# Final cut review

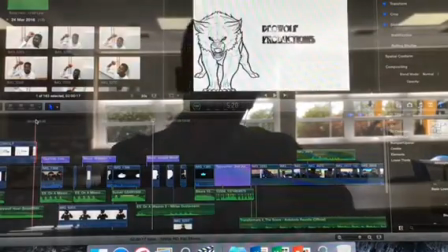0s
Okay, there's quite a lot of different edit techniques you can use on Final Cut Pro. One of them being the trim tool.
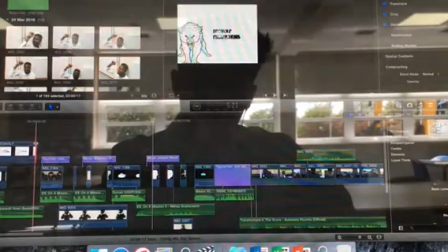5s
So if you look on the screen now, I'm just cutting this clip down.
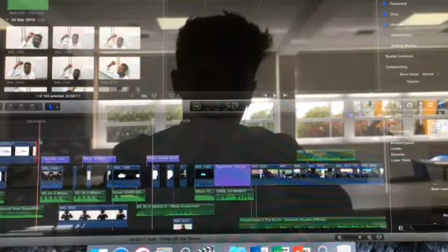8s
And this is just a simple one, but it's really beneficial because obviously some of the clips we had were quite long because we just filmed them a few times. So it meant we could have certain sections. And also we just deleted sections out from here.
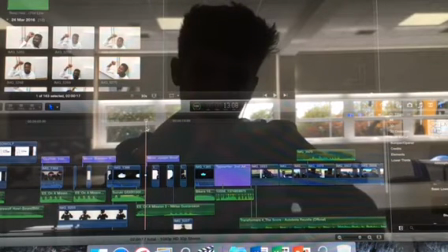20s
So if you look, we had the blade tool as well. So we bladed long clips into short clips and put little black sections in.
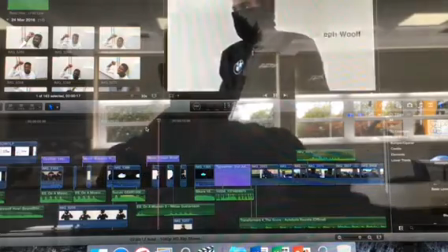26s
So if you watch, it flashes between the images.
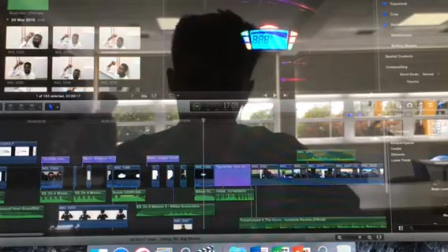31s
Okay. Also, then what we did was we had overlapped.
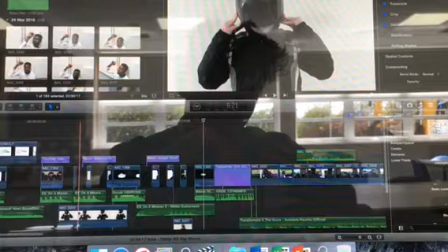35s
So if you look on the screen where the mouse is now, we overlapped one long video, and then obviously we bladed the top one. So that was quite beneficial as well. Also, if you look here, we had transitions.
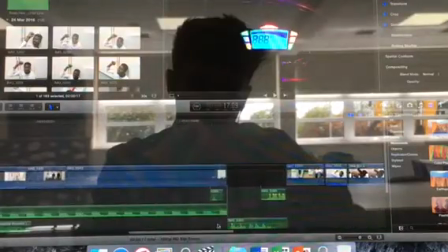46s
So at the end of our here, we transitioned from there into that one.
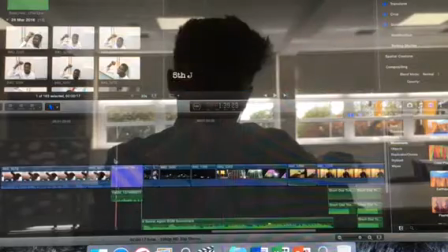52s
We also transitioned here with a typewriter text.
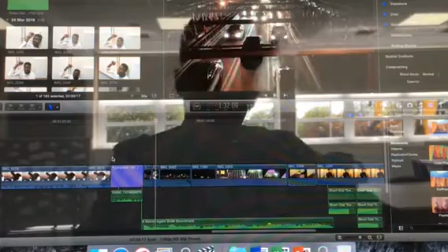56s
So that way, it obviously made it move location, which was really good for editing.
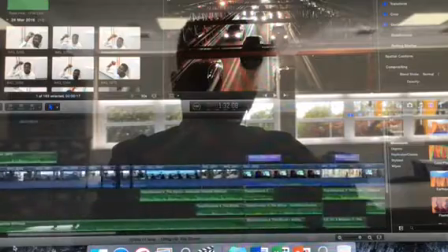62s
We then had the text overlay, and this was for the opening sequence.
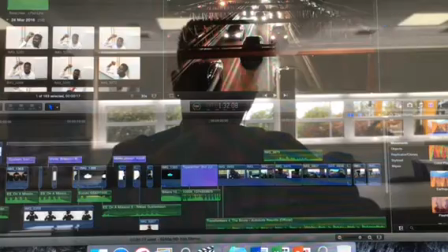66s
So if you look here on the screen, there's the purple text, and it's just so we can put in their names.
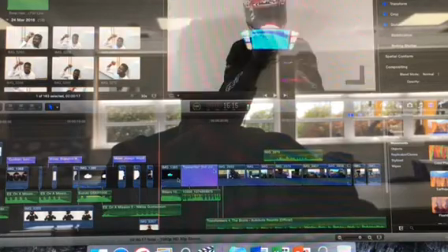72s
Obviously, yeah, the typewriter overlaps, which was in the text over here, which you just type in over there.
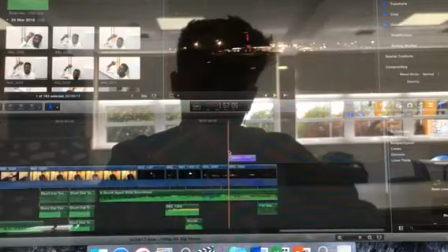79s
And then obviously we had it at the end when we put the name of our film.
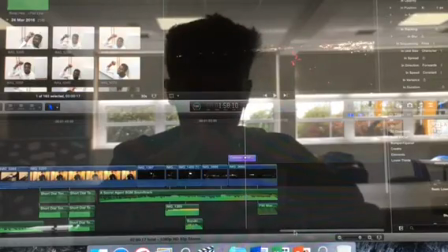83s
Choosing what the font was quite hard because there's not many fonts available to us, but we just tried to go with ones that are probably best for the genre.
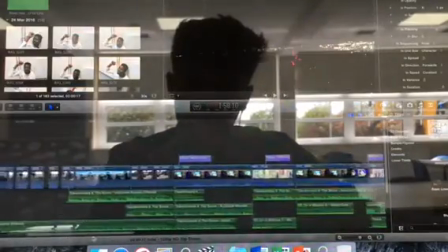92s
With the soundtrack, this was one that we spent quite a lot of time editing on.
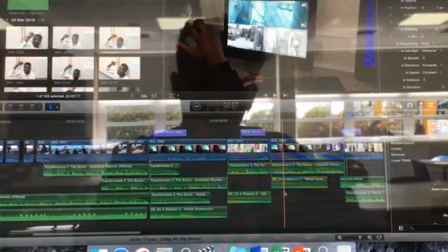96s
We had done it originally on GarageBand, but we also did some on here. So if you look at the soundtrack here, we added in different bits.
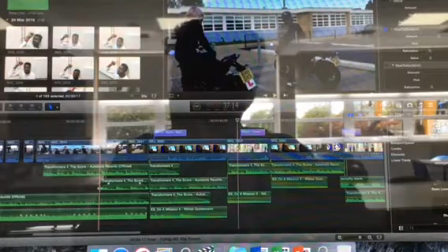104s
We bladed them, and then we faded them in, and then faded them out.
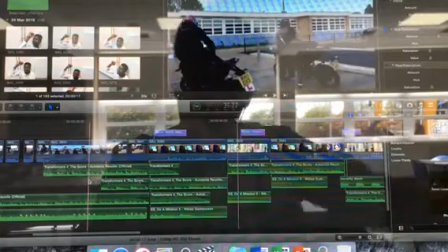110s
So here we faded it in so another one started, and then as we wanted to end one, we'd fade it out as well.
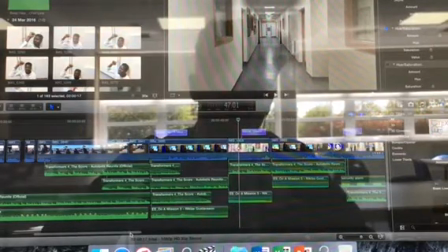118s
Also with the soundtrack, as we'd got them off the copyright-free music places, there was bits on it that we didn't want. So what we did, we just trimmed them down again with the trim tool,
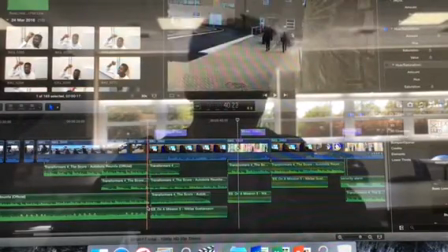128s
and then put the sections we wanted in. So if you listen now, we had put the dialogue in over the top, and then we had 4 different layers of soundtracks going over, so it created this tension.
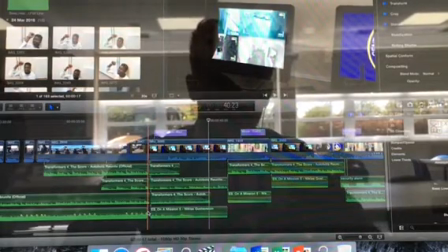143s
So it built up and it constantly was building, and this is obviously so that you knew the action was getting faster and faster and there was more things happening.
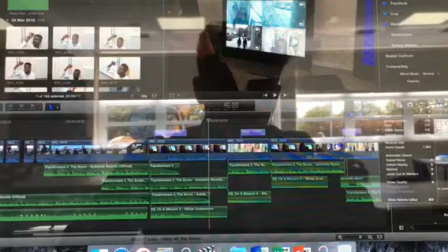152s
What we also had was the tool over here where you have the slash and slow motion ones,
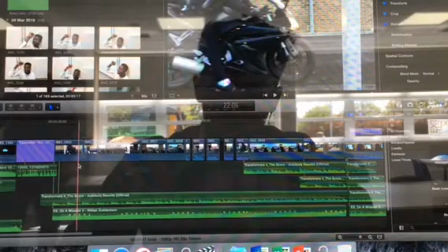158s
and this was we used here, so we slowed down some of the sections so that you can get more to see of
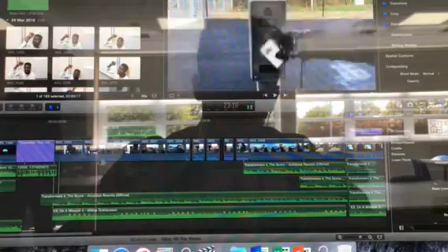163s
the bikes, get a better view of it, and then we have faster ones such as here.
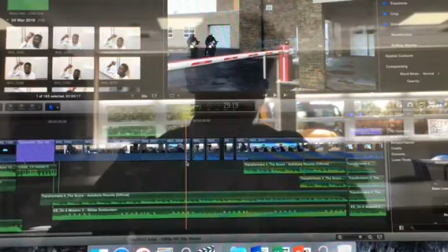168s
We sped this up so that way it wasn't too slow action, because obviously if it took too long to get in, it kind of kills off the action idea.
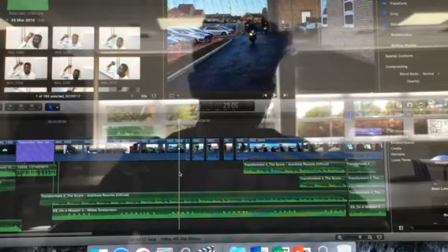176s
We also had a colour match tool because when we filmed, for some reason it looked grey in some areas, like here, and blue in some.
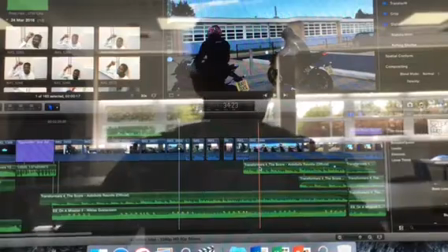184s
So we got the colour match, and that way it makes the whole look like the whole thing flow as one, and make it all look the same colour, and it was all filmed at the same time. Also, we had the transform tool, and this is when we were doing the security camera footage,
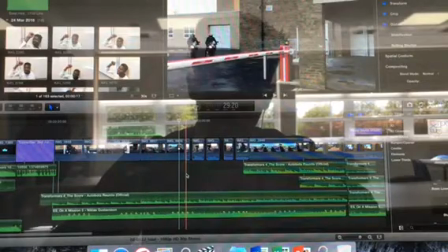201s
because originally we were just going to film on there, but if you look here on screen now at the top,
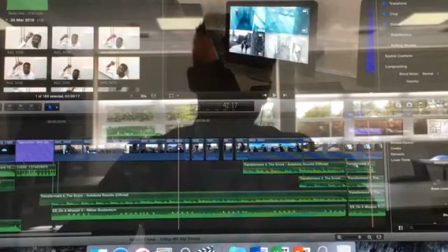208s
we just transformed 4 separate sections, and that way you can put them all in and make them obviously look quite a professional security camera.
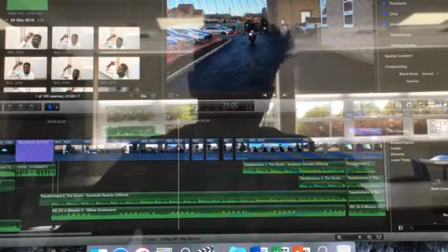218s
Also, using overlays, we use a camcorder overlay and then a colour overlay, so that way you can make it look really professional,
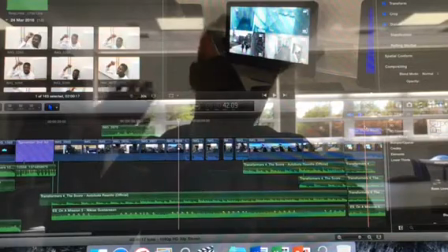226s
because obviously security cameras have the camcorder on it, and they also have different colours. There were night vision ones and there's black and white ones, because you don't really tend to get them in colour.